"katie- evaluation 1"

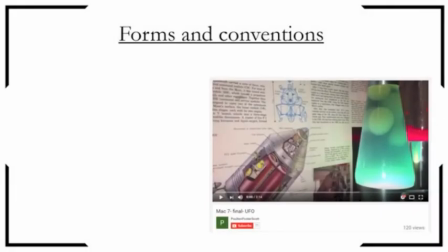0s
Forms and conventions. Our opening to UFO uses, develops, and challenges many forms and conventions of real media products, particularly through factors such as titles, sound, and genre.
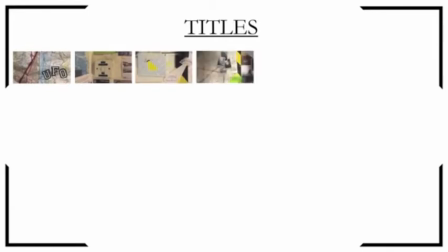13s
Titles. By opening with the title sequence, we automatically conform to a convention, as the vast majority of films feature opening titles.
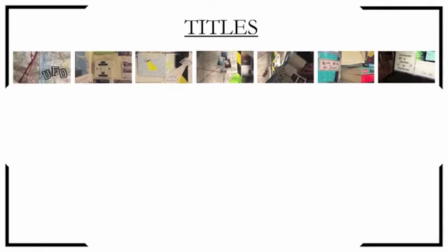20s
However, the way in which we have presented our titles develops upon the generic form,
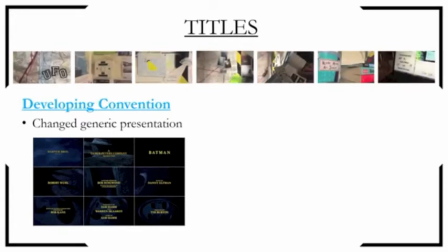24s
as we have opted for a more creative style, similar to that of the 2004 comedy Napoleon Dynamite.
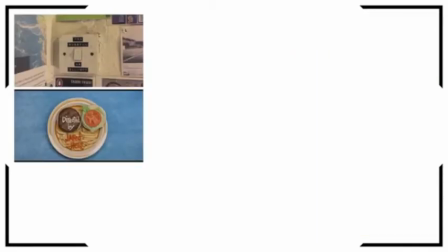30s
Our titles were too placed on various objects relating to the film, but they differed slightly to Napoleon Dynamite's,
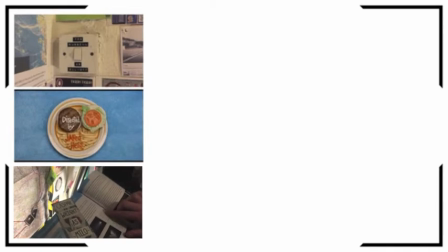36s
as ours were placed around the room and shown when the protagonist approached or interacted with the object.
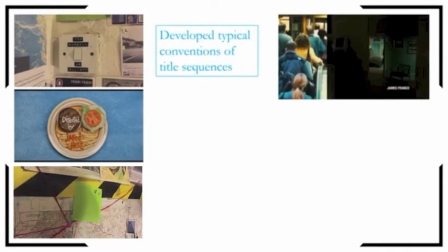40s
Through these factors, we really developed the convention of title sequence, which typically showed names and roles typed and laid over a shot.
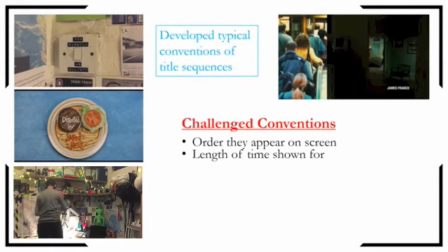47s
As well as developing the titles, we also challenged the order in which they tend to appear and the length of time for which they show for,
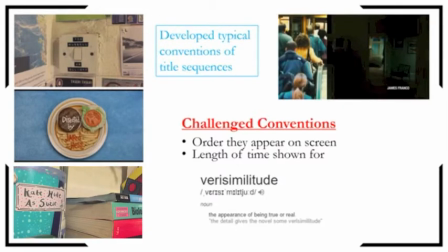53s
in order to fit with the verisimilitude and the idea that they were being shown whilst in use by the protagonist.
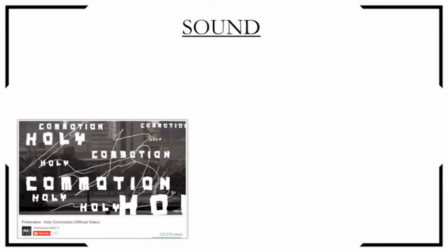60s
Sound. The use of music throughout an opening is a trait seen in a large number of films, and although we followed this convention, our music was diegetic rather than conforming to the typical use of non-diegetic sound. Whilst we developed the type of sound used, we challenged the conventions of diegetic sound towards the end of the opening.
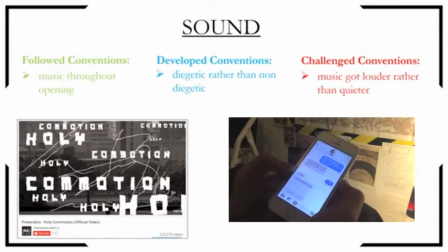77s
After our character takes off his headphones for the sound to lower, we allowed for it to gradually get louder as the action takes place, in order for the sense of rush and urgency to be presented to the audience.
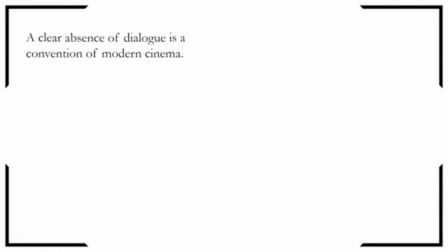87s
Another feature we considered was the absence of dialogue, a convention commonly explored in modern cinema.
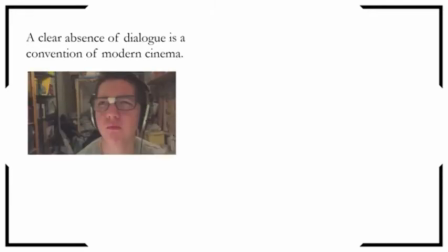92s
As only one character is met in our opening, we decided on excluding the use of any dialogue, conforming to the modern convention.
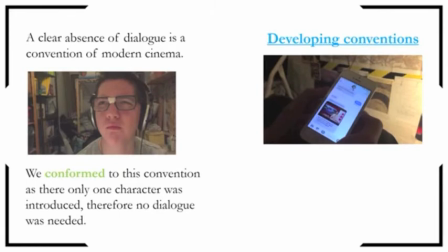99s
However, we did develop this and use text messages rather than conversation as a way of communication to introduce the second character and give more depth to the plot.
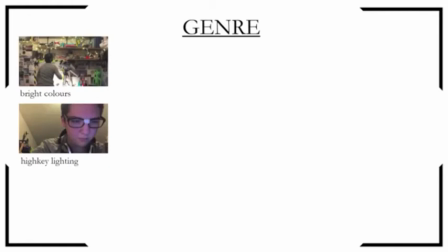109s
Genre. Our use of bright colours, high-key lighting, and a clumsy character followed the typical forms and conventions associated with a comedy.
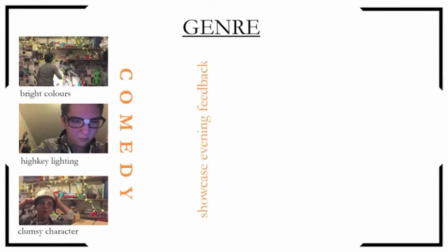117s
Feedback from the showcase evening suggests that the music, mise-en-scène, editing,
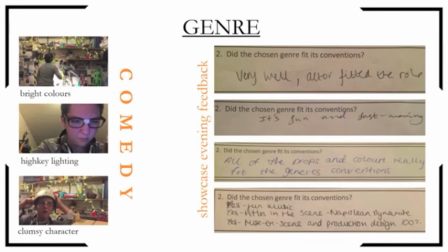122s
and actor were all effective in creating a product of the comedy genre, largely due to conforming to the relative conventions.